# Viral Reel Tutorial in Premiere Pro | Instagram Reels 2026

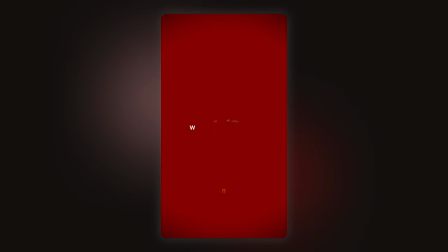Hey everyone, welcome back. So I uploaded this reel recently and so many of you were asking me, how did you edit this?
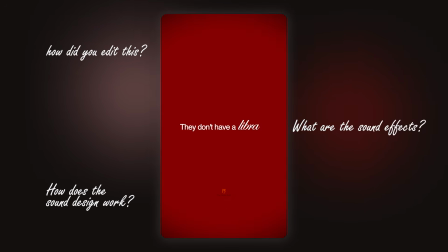What are the sound effects? How does the sound design work? So today I'm doing a full tutorial.
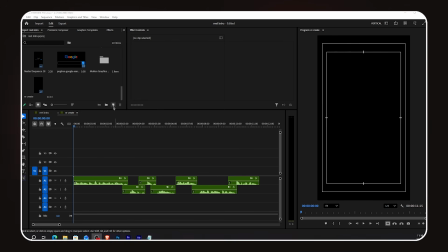Okay, so I already have my voiceover in the timeline. First, I create a new white color mat.
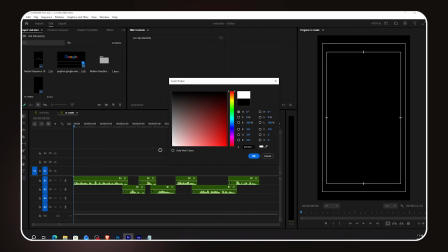Go to the project panel, click New Item, choose Color Mat, and select White.
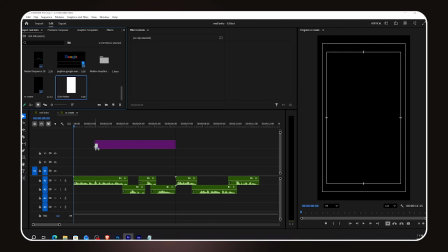I add it to my timeline.
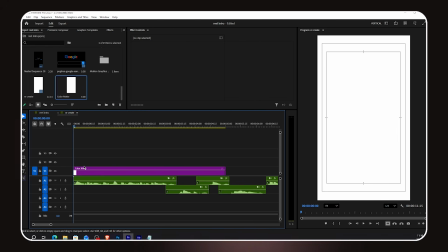Then I cut the color mat at the point where this first scene ends, so it only covers Scene 1.
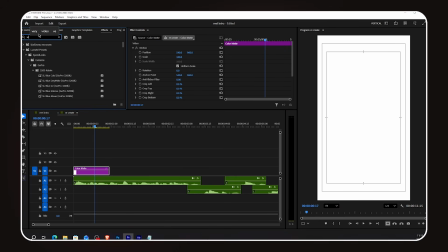Now I go to Effects and add a vignette effect to the white color matte layer. This gives us a subtle dark edge around the frame, just a light vignette to stop the edges from feeling too flat and bright.
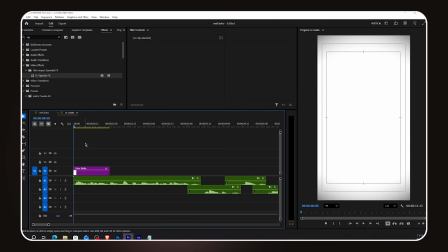Really small detail, but it adds production value. I grab the text tool and type my first text.
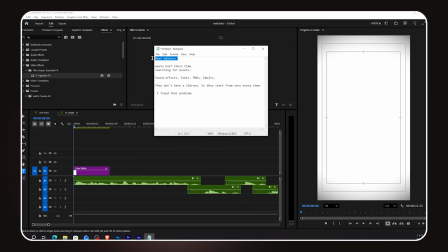Now, a little trick, because I already wrote the script, I just copy and paste the words directly from my notes.
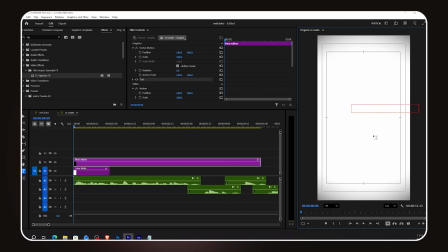Saves a lot of time instead of typing everything fresh in Premiere. I select the text, go to Properties, and first change the color to black. Then I change the font to Helvetica Regular. Clean, simple, and very readable.
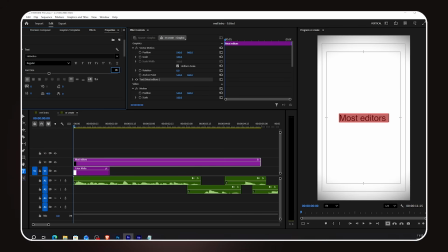I center align the text and reduce the size until it feels balanced on screen.
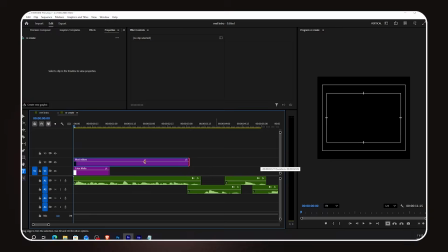Now here's how I make each word appear exactly when the speaker says it. Without creating a separate layer for every single word, I use the crop technique.
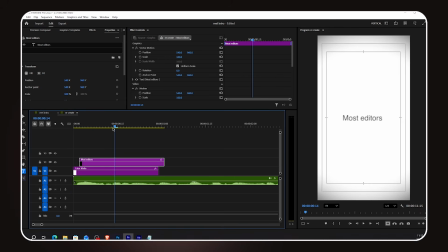I cut the text layer at the exact point where the speaker says the second word. Then I go to Effects, add the crop effect to the first piece of the text layer, and slide the crop handle to hide the second word.
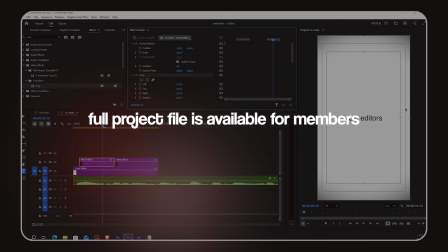The full project file, all the assets, and all the premium sound effects are available for YouTube members.
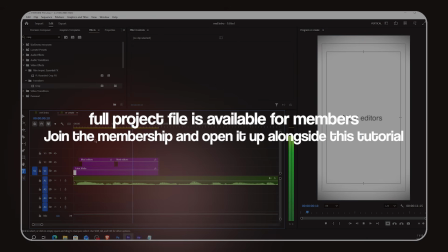So if you haven't joined yet, now is a great time.
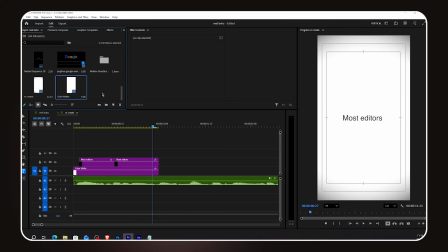You'll get the complete project file with every animation and every sound effect already placed and ready to study.
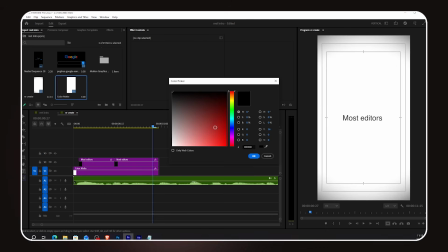I go to New Item Color Mat, and this time I select a maroon color. Pick the shade you like best. I add it to the timeline for this scene.
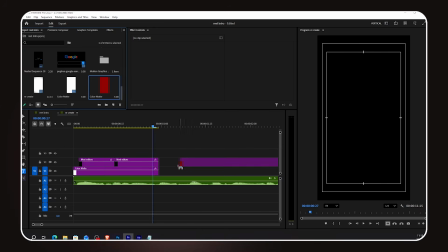Now I need the same vignette effect on this maroon color mat.
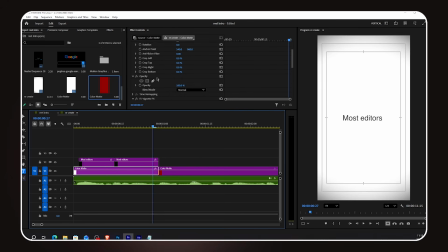Instead of adding it from scratch, I simply copy the vignette effect from the white color mat and paste it here.
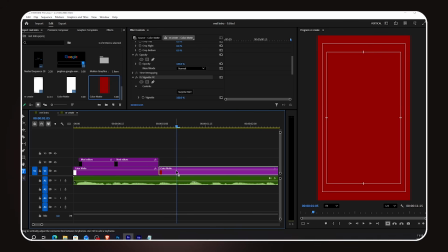Same result, done in 2 seconds. I copy and paste the text layer from scene 1. Font is already set, size is already there.
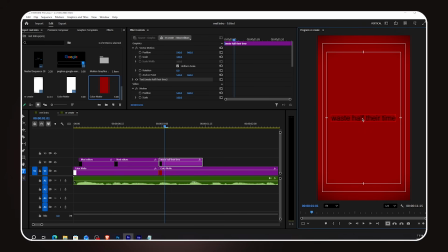I just retype the new text for this scene. First thing I do is change the text color from black to white, since we're on a dark background now. Then I decrease the size slightly. Now in this line, there's one word that needs to stand out.
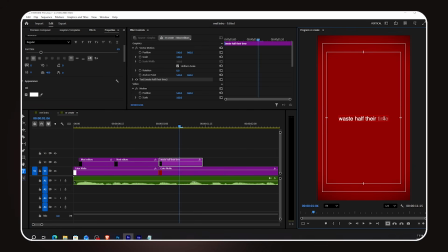A highlighted featured word. I select just that specific word in the text and change its font to Edwardian script. This is a beautiful, elegant italic script font that looks completely different from the regular Helvetica text next to it.
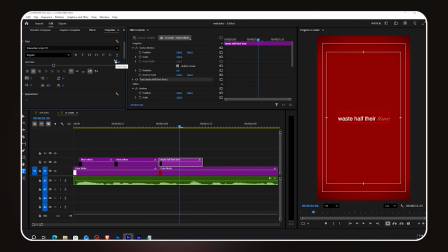I increase the size of this highlighted word so it's clearly bigger and more prominent than the surrounding words. The contrast between the plain regular text and the large flowing script word looks really cinematic. Then I copy and paste this text layer forward and retype the next line of text.
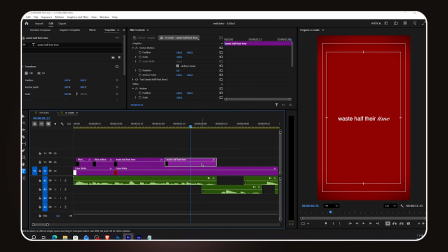Same rule, most words are regular Helvetica, and the last highlighted word gets the Edwardian script treatment at a bigger size.
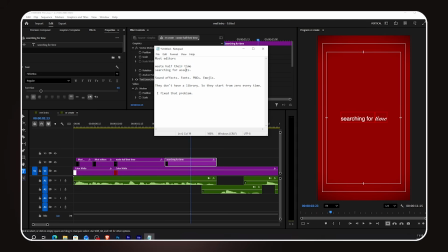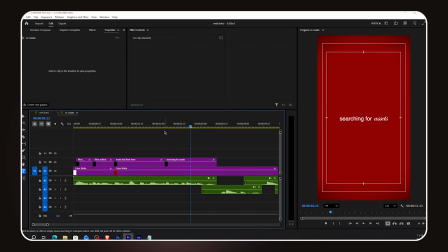Now I grab the text tool and type 1/2.
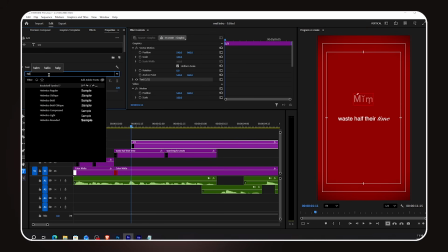This represents the word half, as the speaker says half time in the voiceover. I make this text bigger and place it below the 2 text layers, but here's the thing. I want this 1/2 text to feel like it's behind the scene, slightly faded at the bottom, not fully visible.
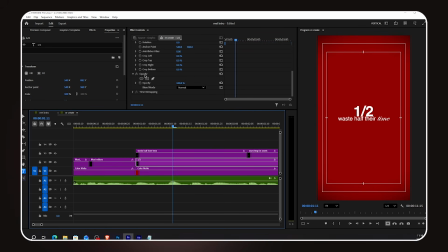To do that, I go to Effect Controls and create a mask. I draw the mask roughly around the bottom portion of the text. Then I increase the feather value to make the edges soft, and I invert the mask.
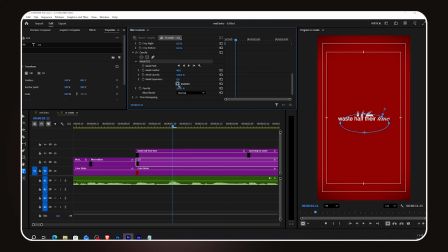Now the bottom of the text fades out smoothly, and it feels like the text is disappearing into the background. Really nice depth effect. For this text, I want it to slide up from below into its final position. A bottom to top reveal. I go to Effect Controls and turn on the Position keyframe.
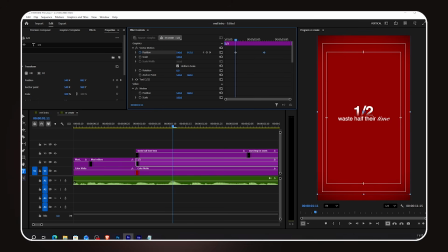At the first keyframe, I move the text downward from its final position. At the second keyframe, the text is back in its original position on screen. I select the last keyframe,
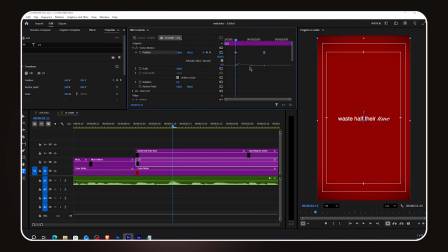right-click, choose Ease In, open the graph editor, and adjust the curve so the animation starts fast and slows down as it arrives. Clean, smooth, satisfying. This scene is looking really good. Let's keep moving.
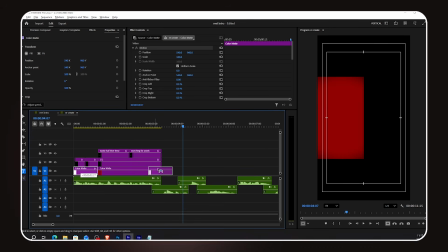I need a white background here, so I copy and paste the white color matte from the first scene.
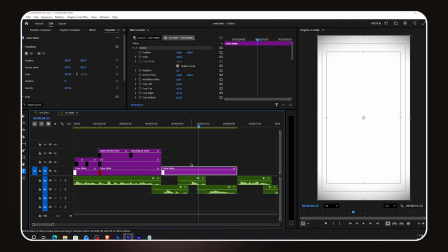Easy. Then I add the Google search bar PNG to the timeline and drop it into the frame. I position it where I need it on screen.
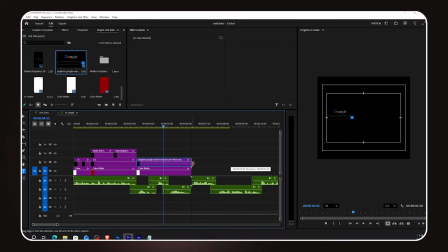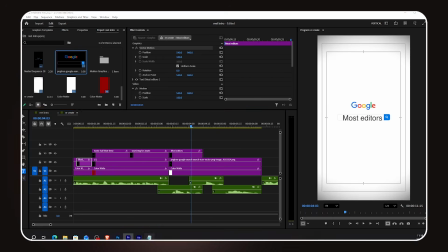Now I need text that appears inside the search bar. I copy the text layer from the previous scene and edit it. I retype the first search term. I decrease the size so it fits neatly inside the search bar and adjust the position.
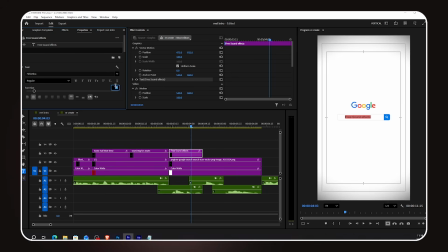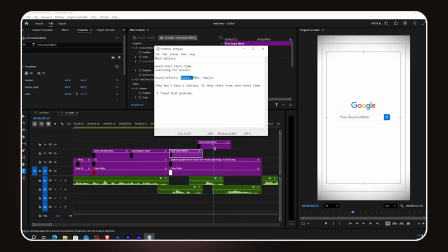Then I copy this text layer 2 more times and retype the second and third search terms.
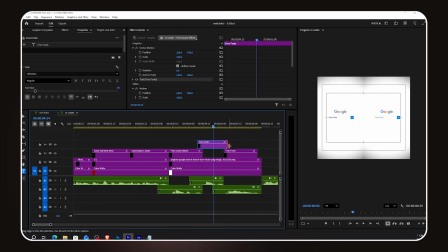Because the speaker mentions 3 words or phrases, so we show all 3 appearing in the search bar one at a time.
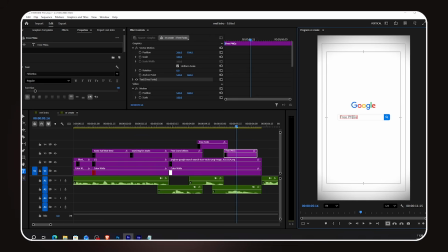Here's the effect. Now when the speaker says the second word, the first word rolls upward and disappears out the top of the search bar, and the second word slides in from the bottom. Then the same thing happens for the third word. It looks exactly like a real Google search bar auto-correcting or suggesting results.
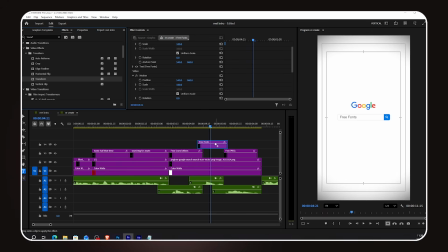To build this, I add a transform effect to one of the text layers. In the transform settings, first thing, set the shutter angle to 180 degrees. This gives us motion blur on the movement, which makes it feel smooth and real.
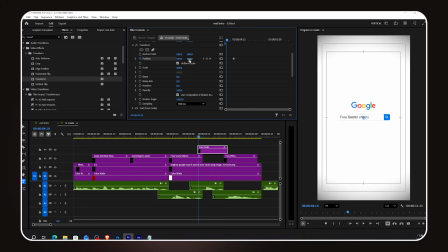Now I turn on the position keyframe. The first keyframe has the text starting below the search bar, off screen at the bottom. The second keyframe has the text in its final position inside the search bar, so it slides up into the bar.
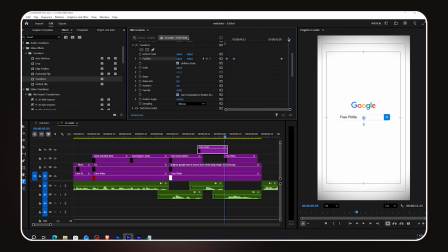That's the entrance animation. For the exit animation on the same layer, the first keyframe is the text in its original position inside the bar. The second keyframe moves the text upward until it's above the search bar and off screen, so it slides out the top.
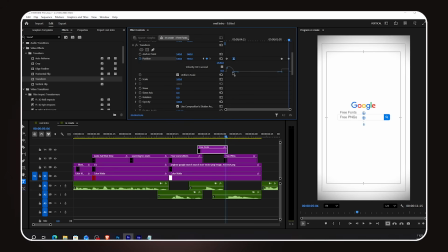I select the exit keyframe, right-click, and choose Ease In. So the text accelerates as it leaves, which makes the exit feel snappy. I make the graph so it starts slow and moves fast at the end. Then for the entrance keyframe, I choose Ease Out, so it enters fast and decelerates into its position.
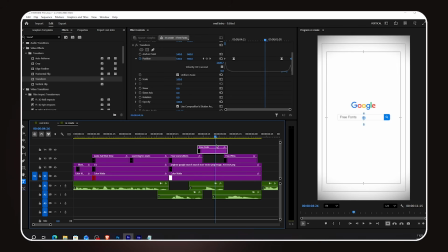The graph here starts slow and moves fast. Watch the video closely if the keyframe direction feels confusing. Once you see it in motion, it makes total sense. There's one problem.